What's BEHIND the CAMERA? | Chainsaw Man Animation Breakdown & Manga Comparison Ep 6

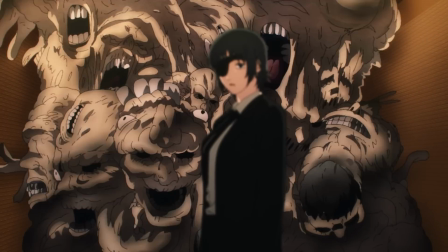Like this one right here, where the devil squirms behind himino while she explains that denji's death would indeed lead to their freedom seems like more
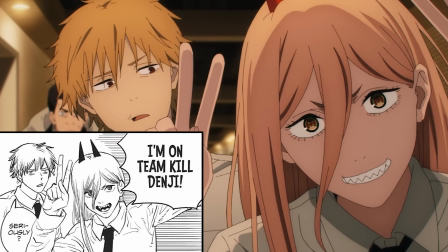and more people are jumping on the kill denji bandwagon by the minute either out of fear or simply out of boredom but leave it to the logical thinkers
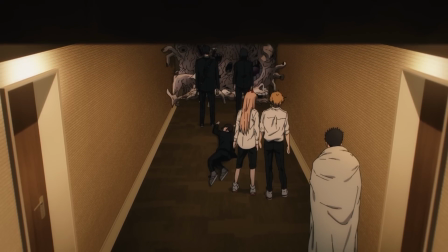to decide that killing him will likely create even bigger long-term issues so the consensus is to leave the human devil hybrid
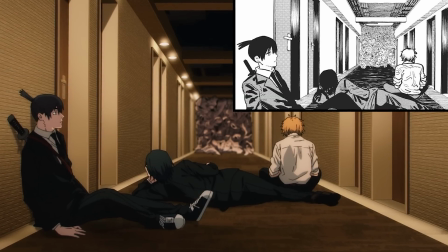alone for now and go over their options a little more while watching the devil from a safe distance sure enough there There is another route they could take,
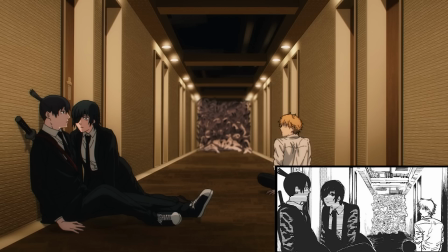but it's not one that Himeno is particularly fond of, so if they can't figure anything else out soon,
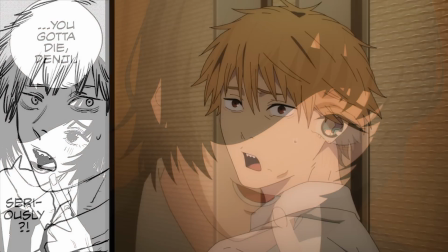it looks like Himeno will also jump ship and move over to the Kildenji bandwagon like the rest of the squad.
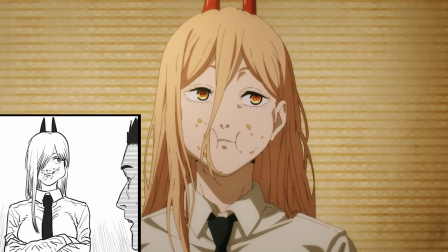Which as it turns out, they're right in the middle of a little squabble themselves once Arai discovers that Power ate all of their rations.
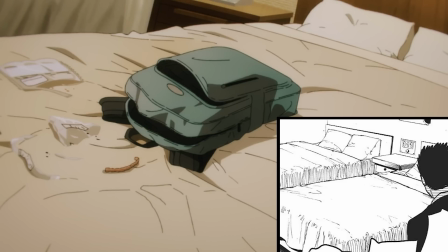As you can see, she was a little less proactive in covering up her tracks this time,
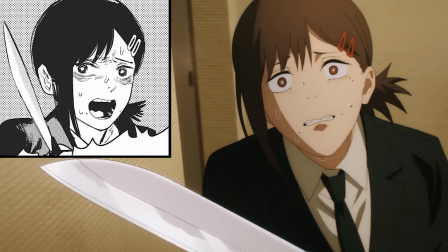but these two would be suspicious over just about anything at this point. especially Kobeni, who's making accusations over things that couldn't possibly happen to begin with.
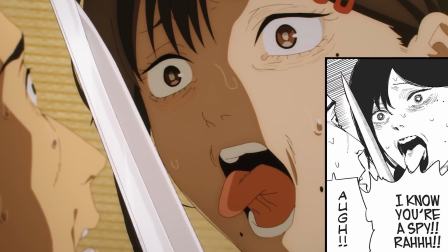She's bringing a whole new level of jerky, tongue-failing hysteria into this room, and it's something that can be felt not just here, but all the way down the hallway as fresh fuel for the Eternity Devil.
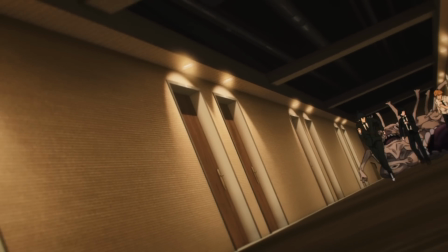This upcoming sequence captures a tone that really summarizes the essence of this episode,
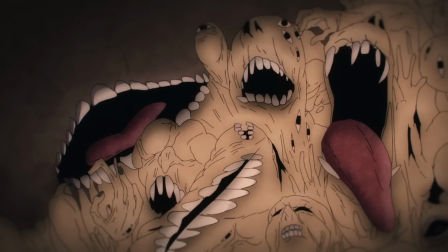one that perfectly mixes the fields of body horror and existential horror into one clean rendition.
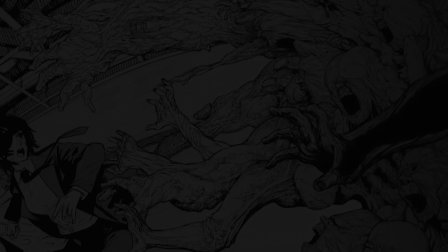Petrified posing and unsteady camera work really encapsulates what the manga was going for.
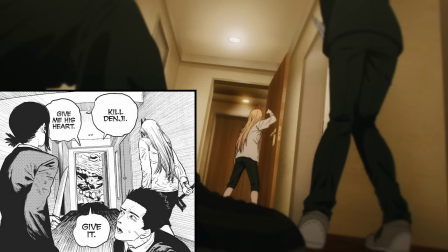Everything is accentuated accordingly, from the way these three listen to the devil, who has yet to reach them this time,
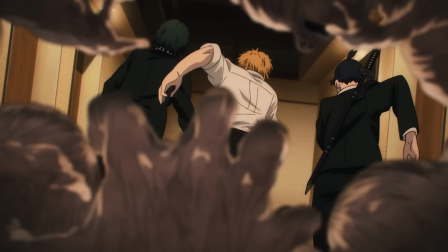to the slow-mo run of the other three trying to escape the pit of despair that ultimately the cameraman wasn't able to get away from,
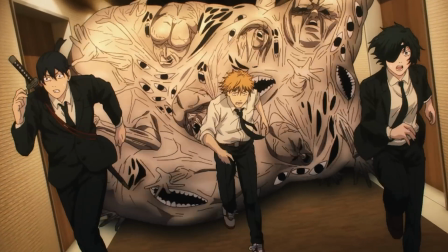because once he gets swallowed by one of the mouths, we get a first-hand look at what this devil is made of.
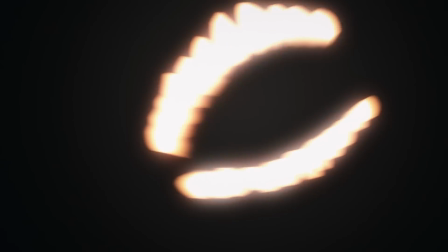This shot was so well executed, and it was a very inventive touch using light flares in the shape of mouths as both an aesthetic
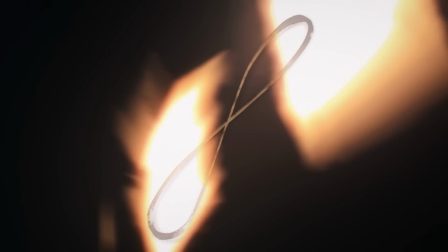and distraction for gradually bringing the true form of the Eternity Devil to light.
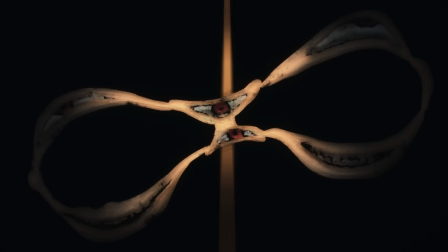No pun intended. And as we can see, this design is one of incredible roughness.
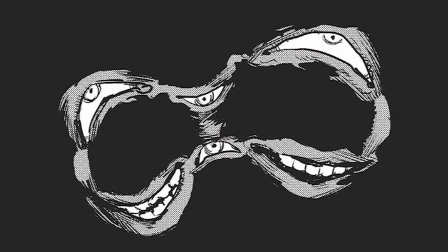Its line work is so indistinct, perfect for representing an obscure concept like Eternity.
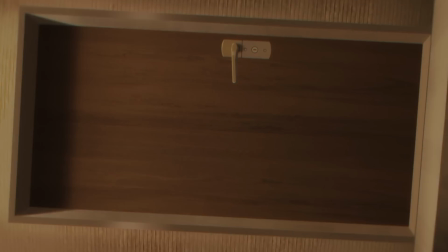Seems like running from this thing is just about the only thing they can do at this point, and even that's kind of hard when the entire world turns on its side.
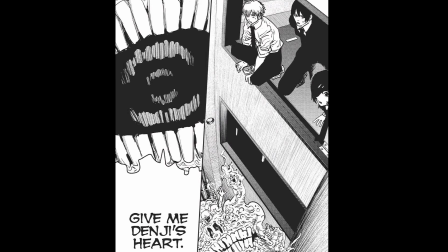It's after that intense bout of vertigo and everyone looks down at their approaching demise that we'll end out chapter 17 and move right along into chapter 18
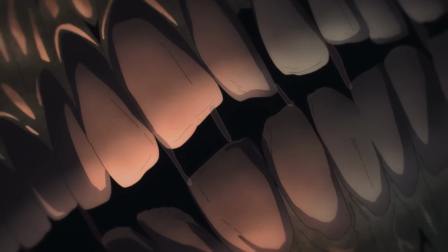where the recruits are basically pleading to offer up denji's life now despite the fearful display of infinite mouths this still isn't an idea that aki rocks
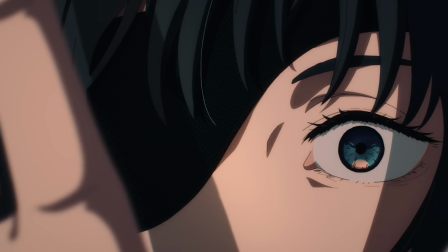with so he opts to use his sword instead but unfortunately that's the final straw that immediately brings himino over to team
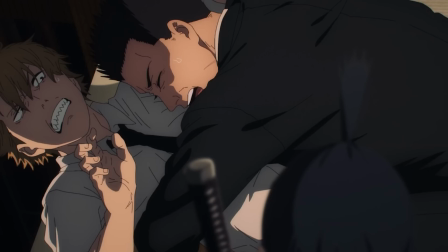kill denji and while aki is restrained it gives the rest of himino's partners in crime some time to take the long way around to jump Denji.
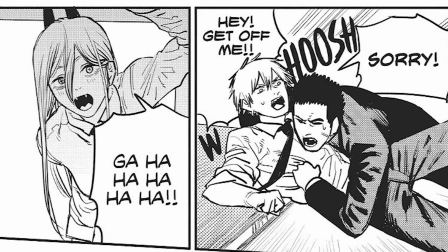An attack that he didn't really see coming like he did in the manga. Power aside, I don't think anyone here is especially pleased with how they're acting in this situation,
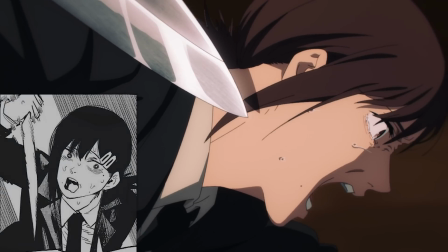but that's not stopping them from becoming murderers for the sake of leaving this place.
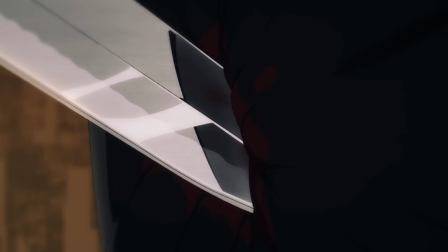We knew Aki didn't agree with that train of thought, but I don't think anyone here was expecting him to go out of his way for the guy, and especially not Denji himself.
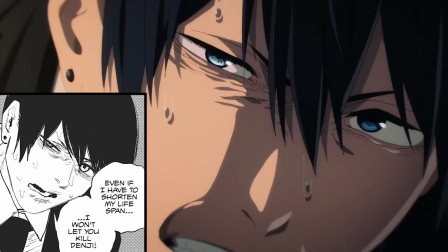Just remembering how much of a rough start their relationship got off to, this is quite the development, even if it is done in his own self-interest.
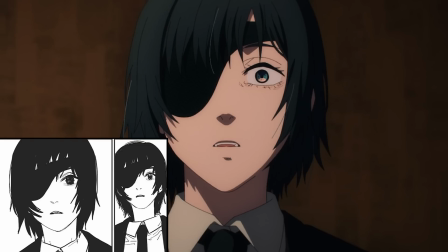But really, that's just how everyone's acting in this situation, and that includes Himeno too, because even if she was trying to protect someone else, it was at the cost of another.
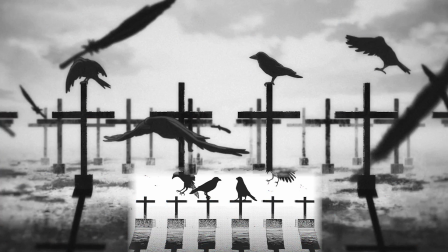She was just afraid of losing someone that she cared deeply about.
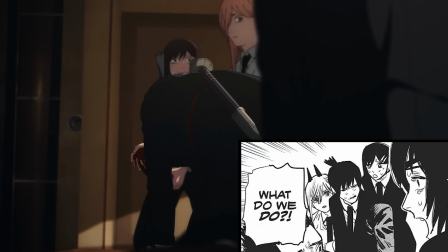In truth, everyone on Himeno's team started acting out of their fear at some point, and it led them to do some things that they're not very proud of.
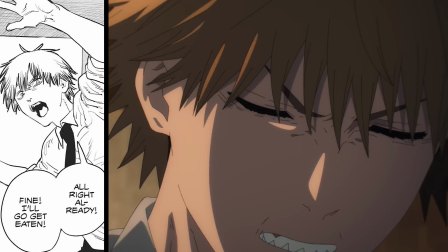Nonetheless, they're out of options. So it's on Denji to make the call.
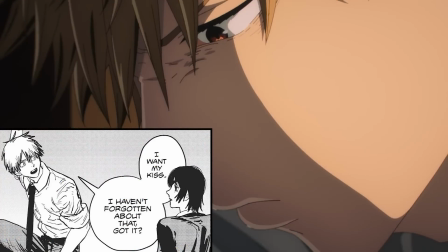He'll agree to get eaten, but with the condition of not going down without a fight, among other more important things.
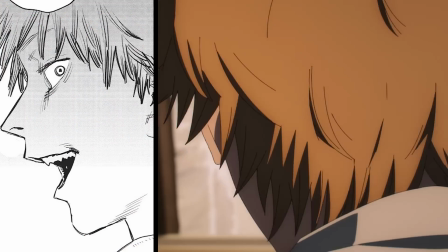For you see, Denji's been observing very carefully and he thinks that he'll have a greater endurance for pain than the devil he's fighting.
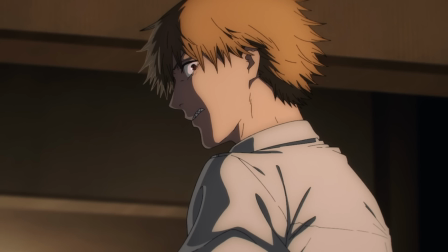Plus this is also his way of getting even with Aki for shielding him. Denji became debt-free a while ago and he's not about to start that again,
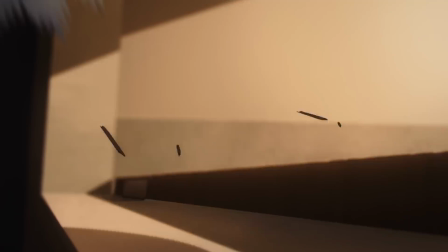so he'll take care of it the same way he did last time, by throwing himself right into a sea of carnage.